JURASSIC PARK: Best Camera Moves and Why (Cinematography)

Welcome to Dolly Into Meaning, Camera Moves That Move You, where we pull back the curtain on how filmmakers create meaning and feeling by moving the camera.
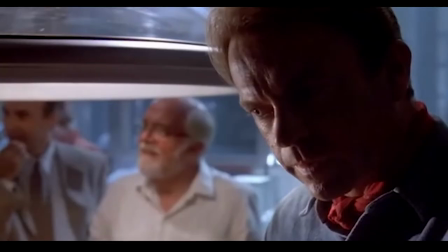Today we are checking out the original 1993 Jurassic Park.
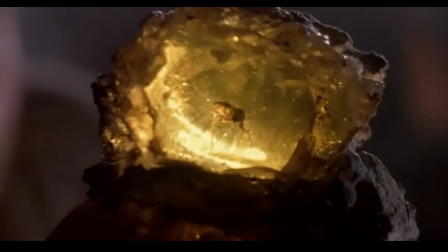I'll be giving you the time codes of each shot we're going over so you can get more context by renting, streaming, or buying the film. Here we go. For our first shot, let's not forget that for first-time audiences of Jurassic Park, they know there are a lot of dinosaurs, but they don't know where the dinosaurs come from.
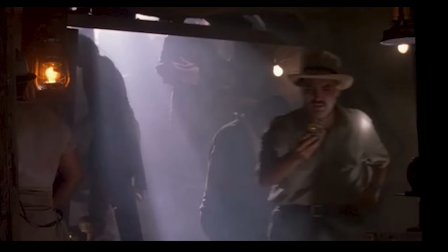So we started our shot here in a cave at an underground dig site. Someone has just discovered an amber with something inside. In this moment everyone is called over.
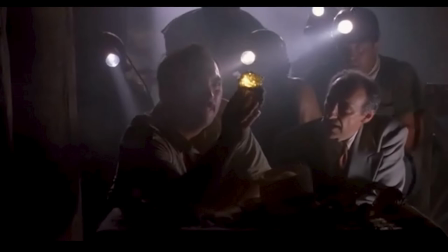Notice the aesthetically pleasing lines these headlights are making. The one on the left of frame crosses the other parallel lines. Only one of them appears to light up the amber.
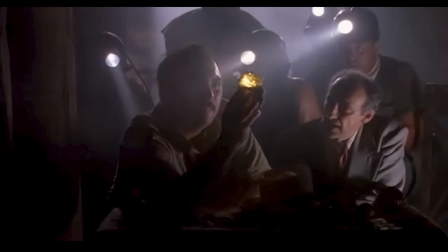This would be a place where everyone is pre-blocked out and everyone there and their lights find their mark, a set place to look or stand.
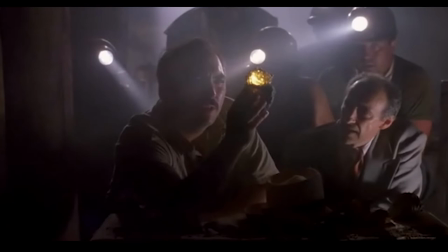We first push in on Rastagno.
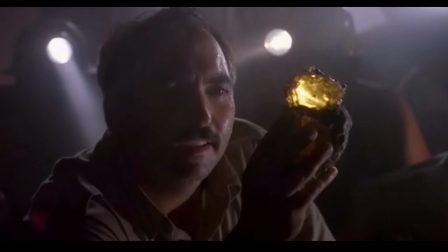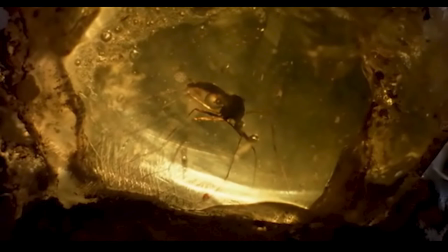But then we pass him to finish on the amber and the mosquito inside. This new detail, revealed by the push-in, is a big mystery.
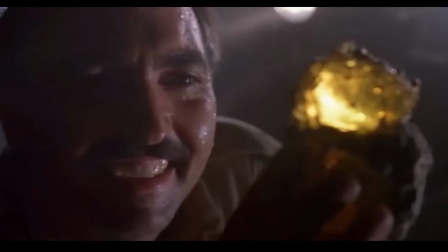The music in the Dalian is saying, this is important. Something notable is happening here.
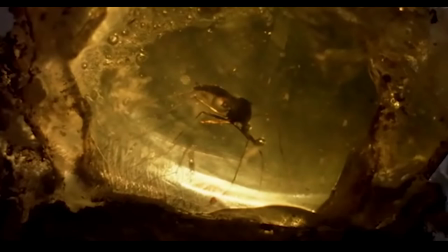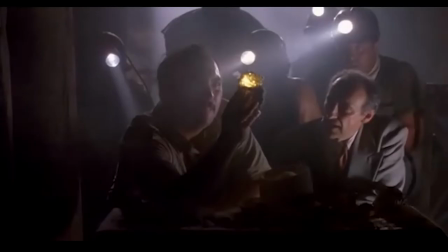It's like a big highlighter coloring in a word, but for the first time audiences, we don't know what it means yet.
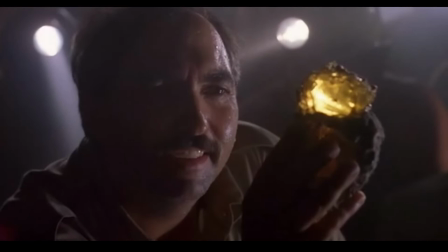It's a perfect exposition move. A perfect move for a first act.
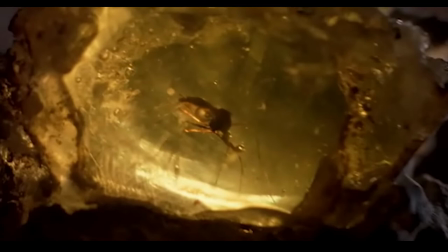Essentially this shot is a promise to audiences, trust us, continue watching, and we will explain why this is important later. Despite Steven Spielberg being in the editor's union, he really likes the long takes where we don't cut for a while,
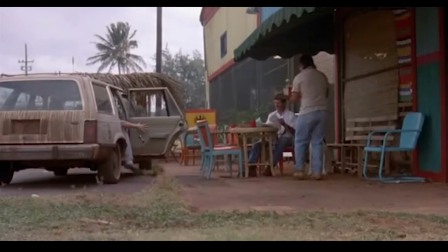but instead dolly or a steady cam to different marks, and this shot is an example of this.
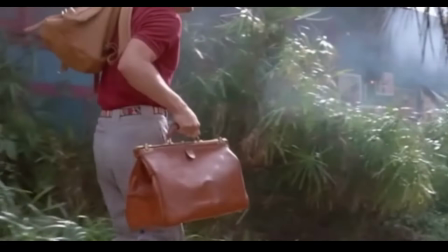What's hard about doing this is you need to spoon feed to the audience where their attention should be at all times, and keep them interested in what is going on in frame, even if things happen slowly. At first, curiosity, supported by motion, directs our attention.
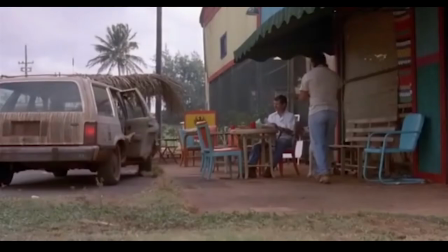A question, a mystery of who is in the car, is taking up the left third of frame. It's also the larger section of frame that is moving.
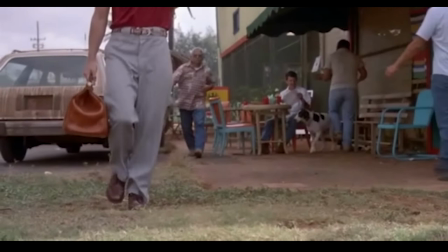When Dachshund gets out of the car, motion now also helps direct our attention. The waiter is moving on the right side of frame, but minimally. It would have been natural for the waiter to leave the way he came in, but he goes out the way that takes up the smallest amount of frame real estate, into the background.
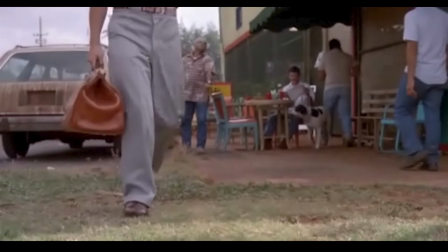Now, a narrative grabs the audience. Even within this shot, a mini-narrative is created for 10 seconds.
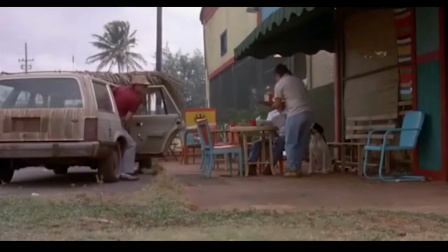At first, it's different and unique and interesting that he leaves the door open.
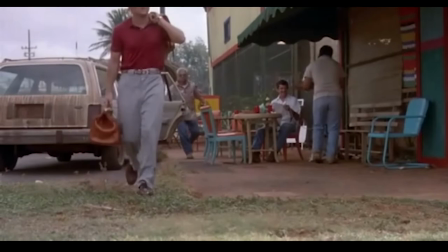What a jerk. But then we want to see how the driver reacts. In fact, that is where our attention is as the driver walks to close the door.
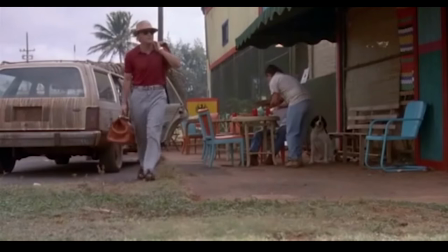Instead of dolling into the bag, Spielberg has Dodson come to camera.
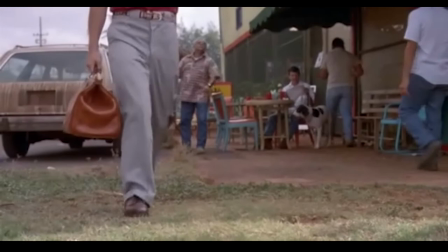He and the bag get bigger as they get closer, until he's no longer there and the bag itself is the biggest thing in frame. This coupled with the other way Spielberg directs our attention tells the audience the bag is important. I also wanted to point out the driver gets out of the car well before Dotson chooses to leave the door open,
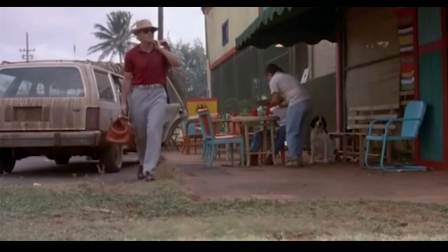but with the driver being blocked by the car we the audience don't really notice.
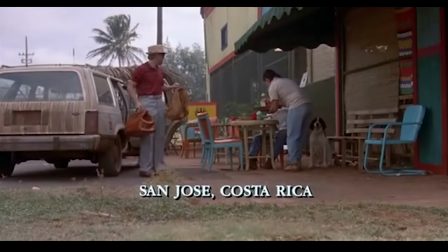It's okay for there to be unnatural character actions when it doesn't occupy the audience's attention.
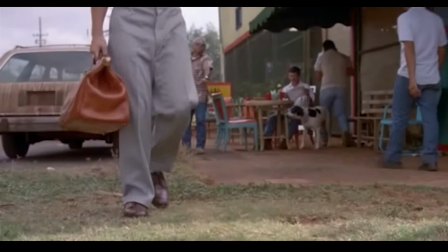The driver insults him with a sign and then immediately Dotson cuts off our view of him.
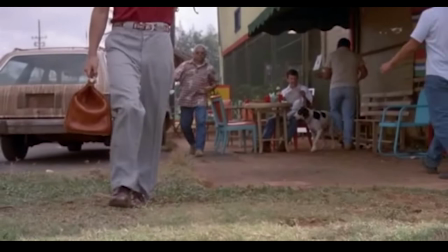Our attention immediately goes to the bag which is in the same part of frame as the driver was.
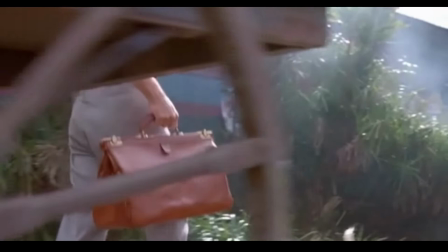The bag turns making something that wasn't so small and further back in frame closer and now very big and wide.
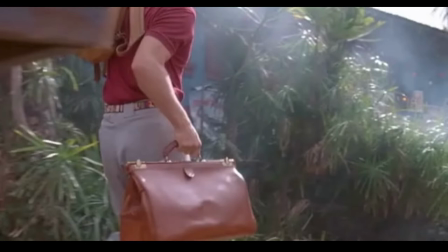Spielberg is putting our attention on it for a long time here to tell us this is important. But we don't know why yet and again it's an expositional mystery but it's at the beginning of the scene and we'll find out the answer later. Now we go to a cowboyed angle where we can see his legs to his head. The look really draws our attention to his face.